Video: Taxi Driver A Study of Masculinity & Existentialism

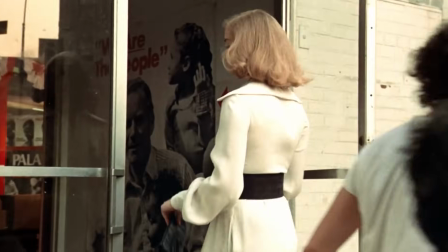They... cannot... touch... her.
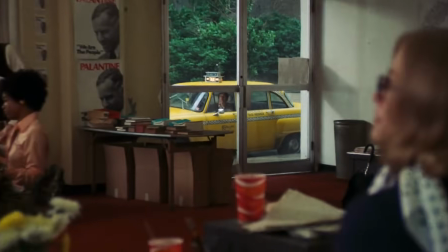And notice how this shot in specific makes an overt attempt to display the distance between the two.
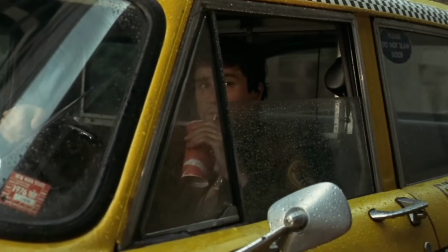Travis only looks at her from afar, as if window-shopping on a lifestyle that he can never truly be a part of.
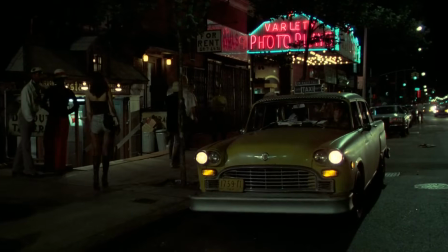But while Betsy is pure, Iris is anything but. She's dumped into Travis's car like a lost child.
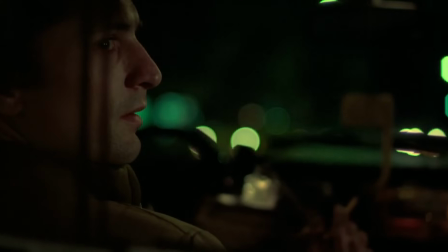Come on, miss. Take me out of here, alright?
But for Travis, the bridge quality between these two women is the men and their lives.
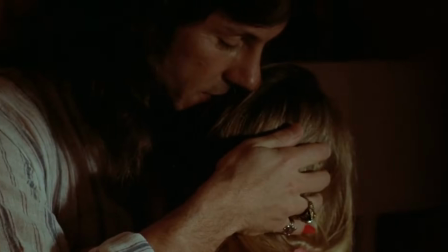What Travis notices and clings on to with Betsy and Iris is that both of these women are puppets to social and political figures.
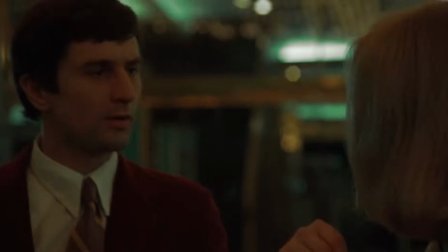But this perception is largely formed after Betsy rejects Travis romantically.
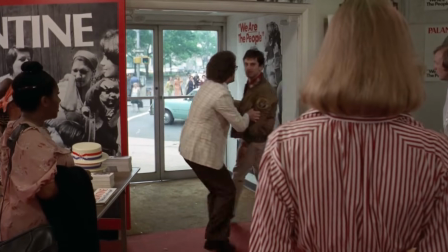You're in a hell and you're gonna die in a hell like the rest of them. Come on now, there's a cop across the street. You like the rest of them.
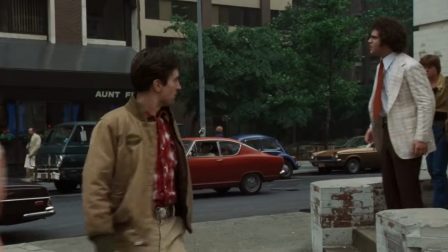He's incapable of seeing Betsy's dismissiveness as anything other than a superficial perception of his persona.
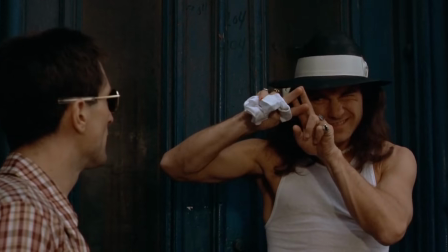And this is key to his character. Travis develops hatred for the lifestyles that reject him.
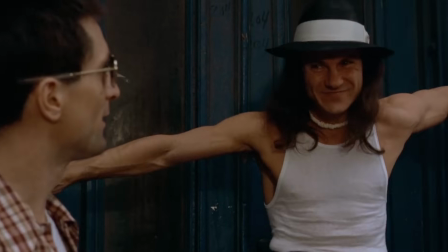I'm hip. But you don't look hip.
And as a result, his repressed egotism grows.
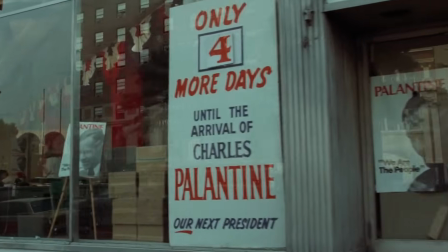He labels Palantine in sport as figureheads for his vexation. Travis expresses this frustration early in the film, ironically, to Palantine.
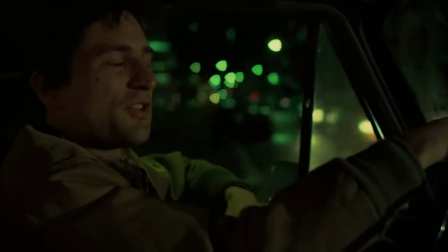I think that the president should just clean up this whole mess here. You should just flush it right down the fucking toilet.
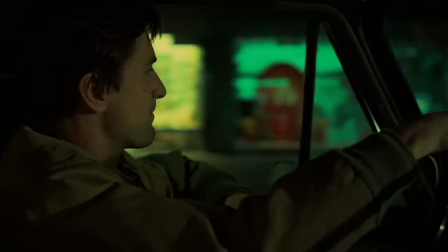And Palantine's reaction is to feed him a political limerick to flex his personality.
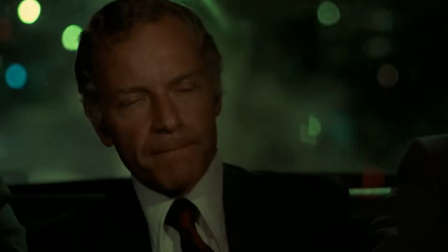Well, I think I know what you mean, Travis. But it's not gonna be easy.
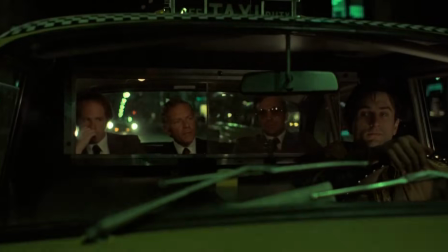We're gonna have to make some radical changes. Damn straight.
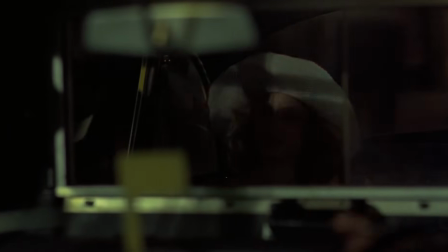Now if you compare this scene to the one in which sport is first introduced, the framing demonstrates just how different these men utilize their strengths.
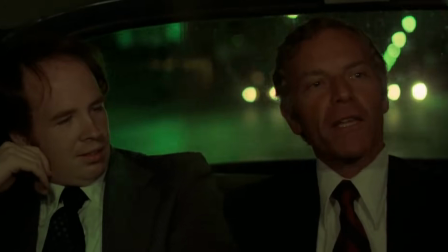Palantine was in full view in Travis's cab using his power of speech and charisma.
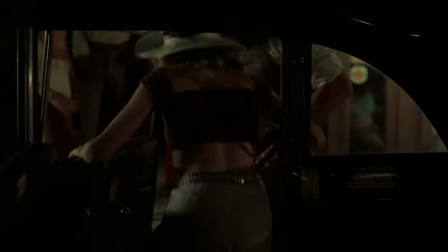Alternatively, we aren't shown Sport's face, only his torso is shown through Travis's window.
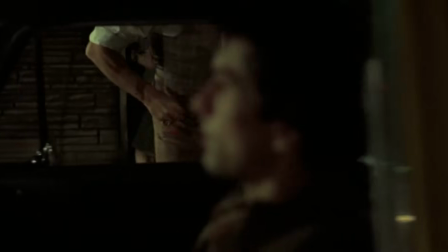And Scorsese frames this strategically because Sport is a man characterized by his physical qualities, whereas Palantine relies on charm.
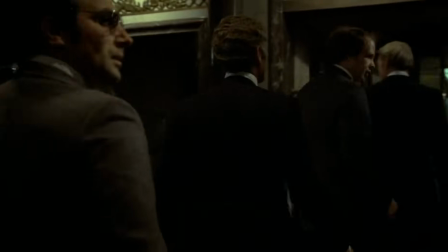And this contrast of physicality versus personality is demonstrated in other ways throughout the film as well.
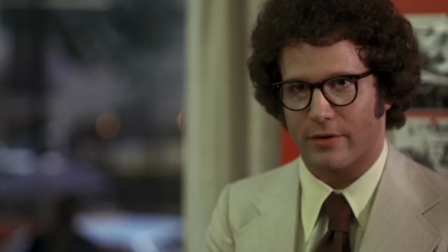For example, take this scene in the beginning of the film with Betsy and Tom.
That taxi driver's been staring at us.
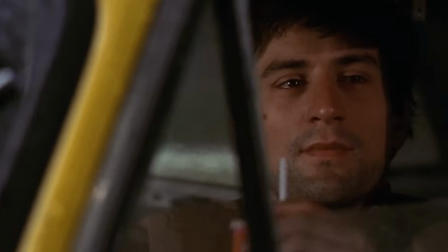Notice how when Betsy is initially bothered by Travis' presence, she sends Tom, her guardian, to verbally excuse Travis.
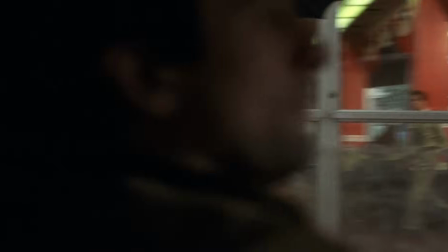Hey, you're blocking our doorway. You think you might want to move the cab?
She uses politics to dismiss her problems.
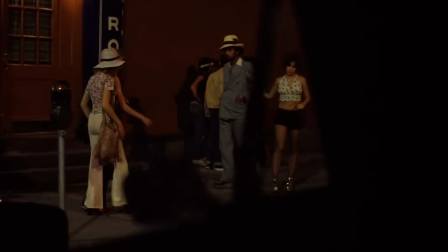On the other hand, when Iris is bothered by Travis' presence, she grabs the arm of a man to protect her.
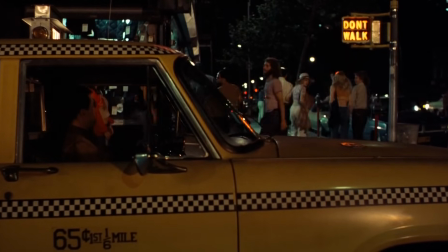You want to take a walk?
And so these themes of status and masculinity begin to sink into Travis's psyche, triggering his destructive rampage.
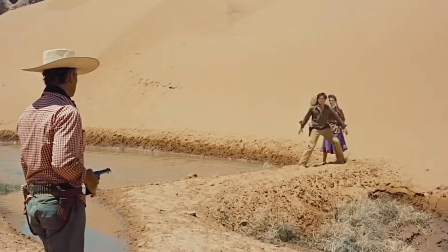He decides that he must defeat Sport and Palantine in this pseudo-westernized battle in order to give his life a sense of purpose, as he puts it.
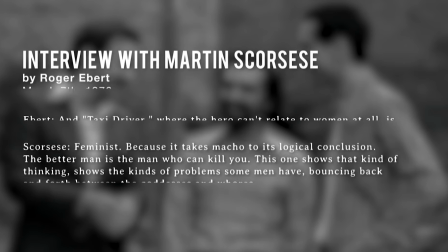In a 1976 interview with Roger Ebert,
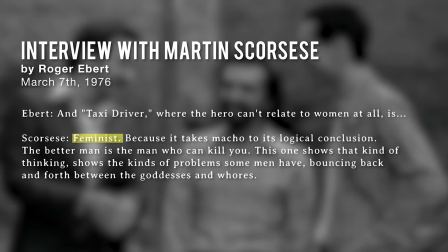Scorsese and Schrader explain that Taxi Driver in many ways is a feminist film and that Travis is an exploration of the confused masculine character.
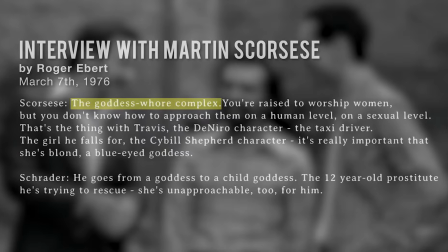Scorsese remarks that Travis exhibits the goddess-whore complex, a psychoanalytic condition first identified by Sigmund Freud,
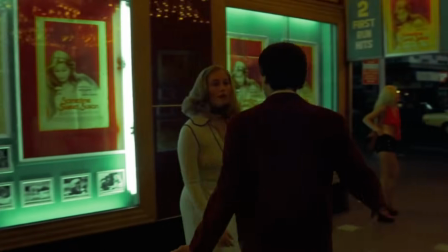in which men cannot achieve intimacy in a loving relationship, and thus tend to define women as either Madonnas or whores.
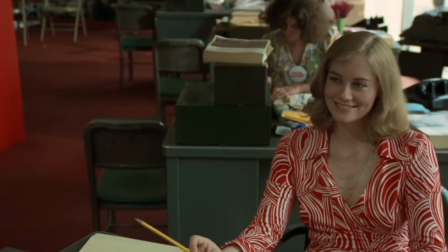In Travis's mind, Betsy and Iris become symbols of status and purity,
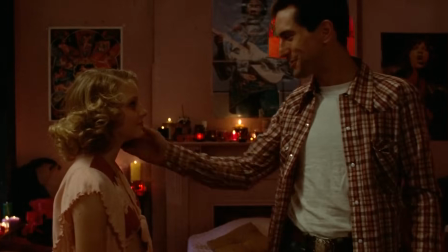And so he deludes himself into believing his avengement is motivated by altruism to rescue them from oppression.
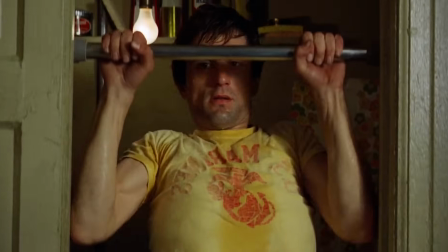But in reality, his actions are larger attempts to display his masculinity towards the aggressors in his life.
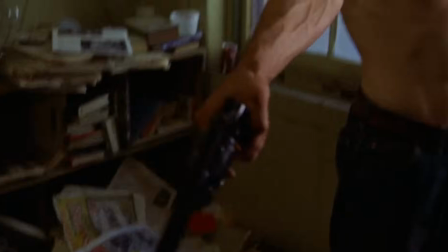And because he was romantically rejected by Betsy, he resorts to expressing his masculinity in a psychosexual form of violence.
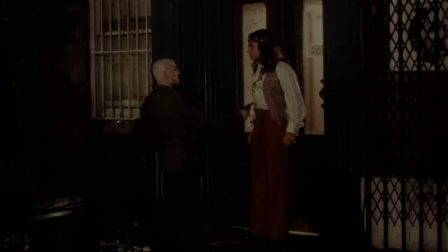Suck on this.
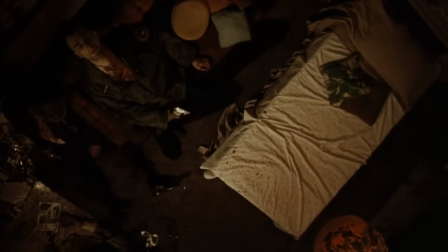Now, what's fascinating about the final act of the film is Travis's immortalization.
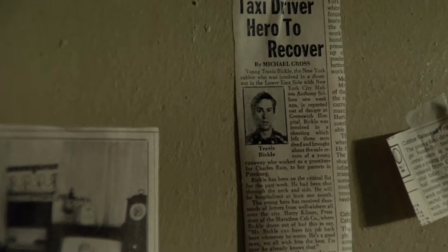He becomes an accidental hero, and it's no secret that he's monstrous in his intentions.
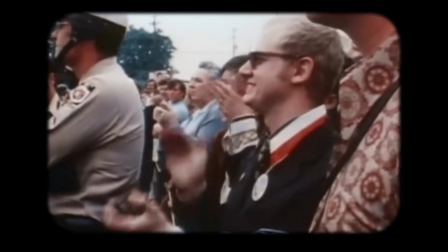In Betsy's world, Travis is a vigilante eager to advance the decay of society.
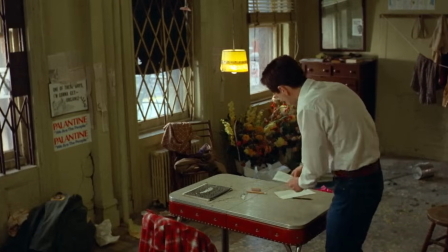In Iris's, he's a cowboy, a lone ranger ready to rescue a captive. And in this regard, Travis is mistaken by the public as a hero.
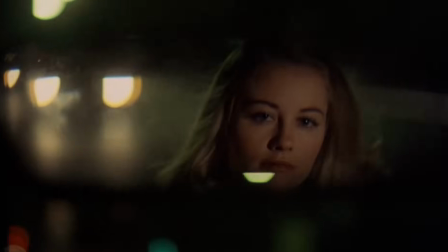Ironically, the film fulfills Travis's self-declared destiny in an accidental and superficial sense.
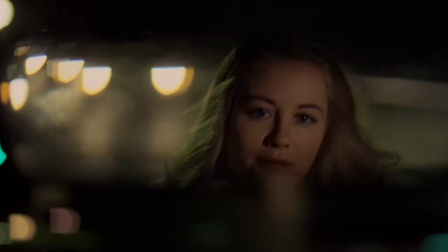I read about you in the papers. How are ya?
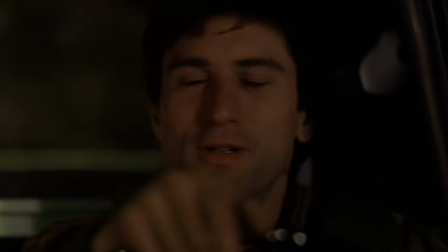Now, many have speculated that the film's final scene is a dream sequence, but I take issue with this for a number of reasons.
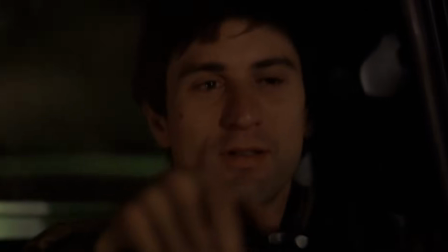Because while this scene has a dreamlike tone, there is an underlying hint of unease that, to me, defines the ending more definitively.
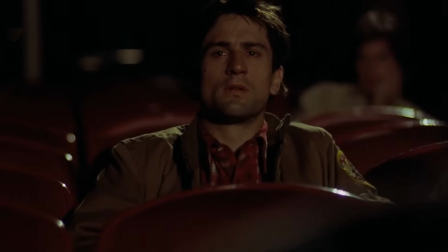The narrative perspective of this film is singular, and because of that, we view the world through Travis's eyes.
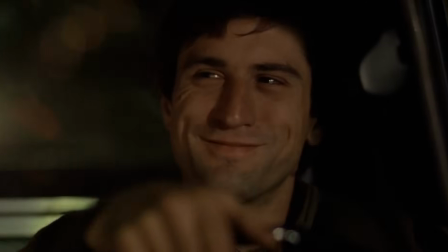And if you study this scene, you'll find it's entirely composed of tight close-ups of Travis.
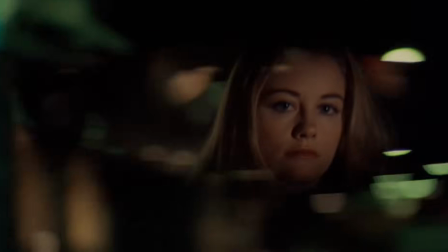Betsy is only framed through his rearview mirror, as if to present her a step removed from reality.
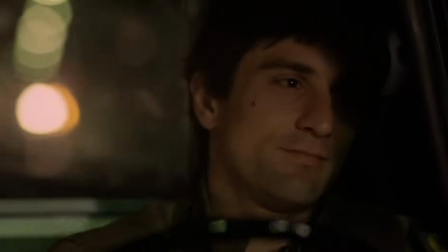But none of this is to say that what we're seeing is a dream sequence. Betsy's presence in this scene makes sense, narratively speaking.
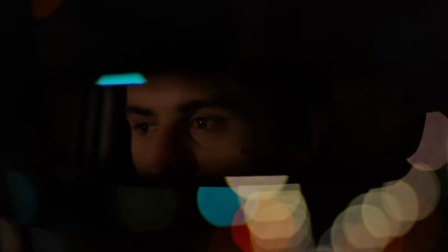The surreality is simply a product of Travis's fractured view of reality.
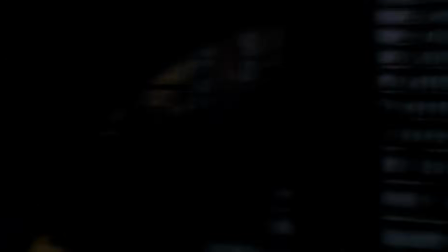And the pivotal moment is after Betsy leaves, when we see Travis's manic being show up again.
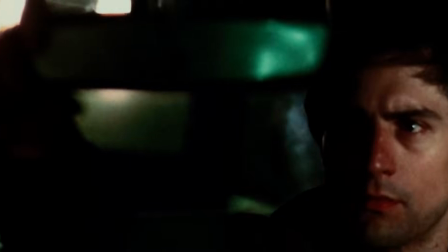It's in this moment that we see Travis is still deeply unstable.
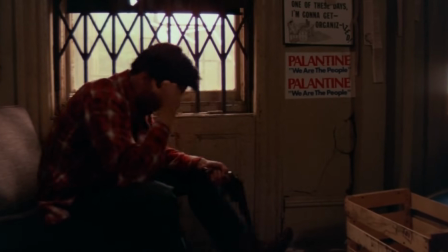He's a ticking time bomb, waiting to blow again. This film is, in essence, a study of what happens to man in solitude.
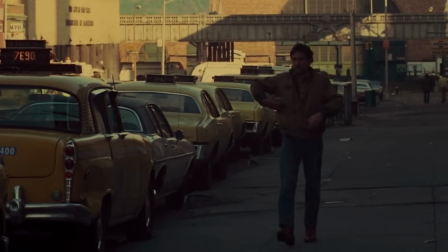How loneliness shapes him, drives him to points of insanity.
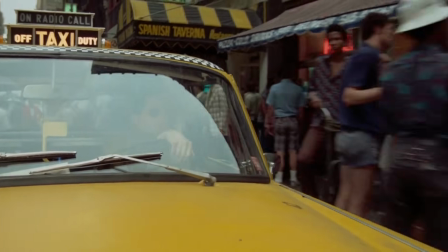And to me, the most interesting facet of Taxi Driver is how Scorsese fools us as an audience.
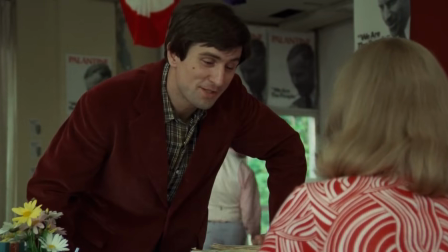We're seduced into liking Travis, into finding his condition relatable in some senses.
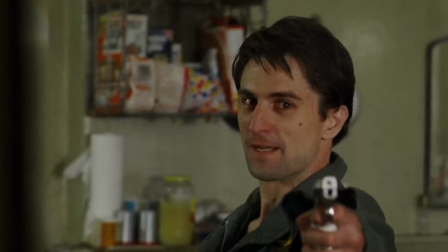But at some point, he betrays us, and it's in this trick that Scorsese forces us to look inward at ourselves.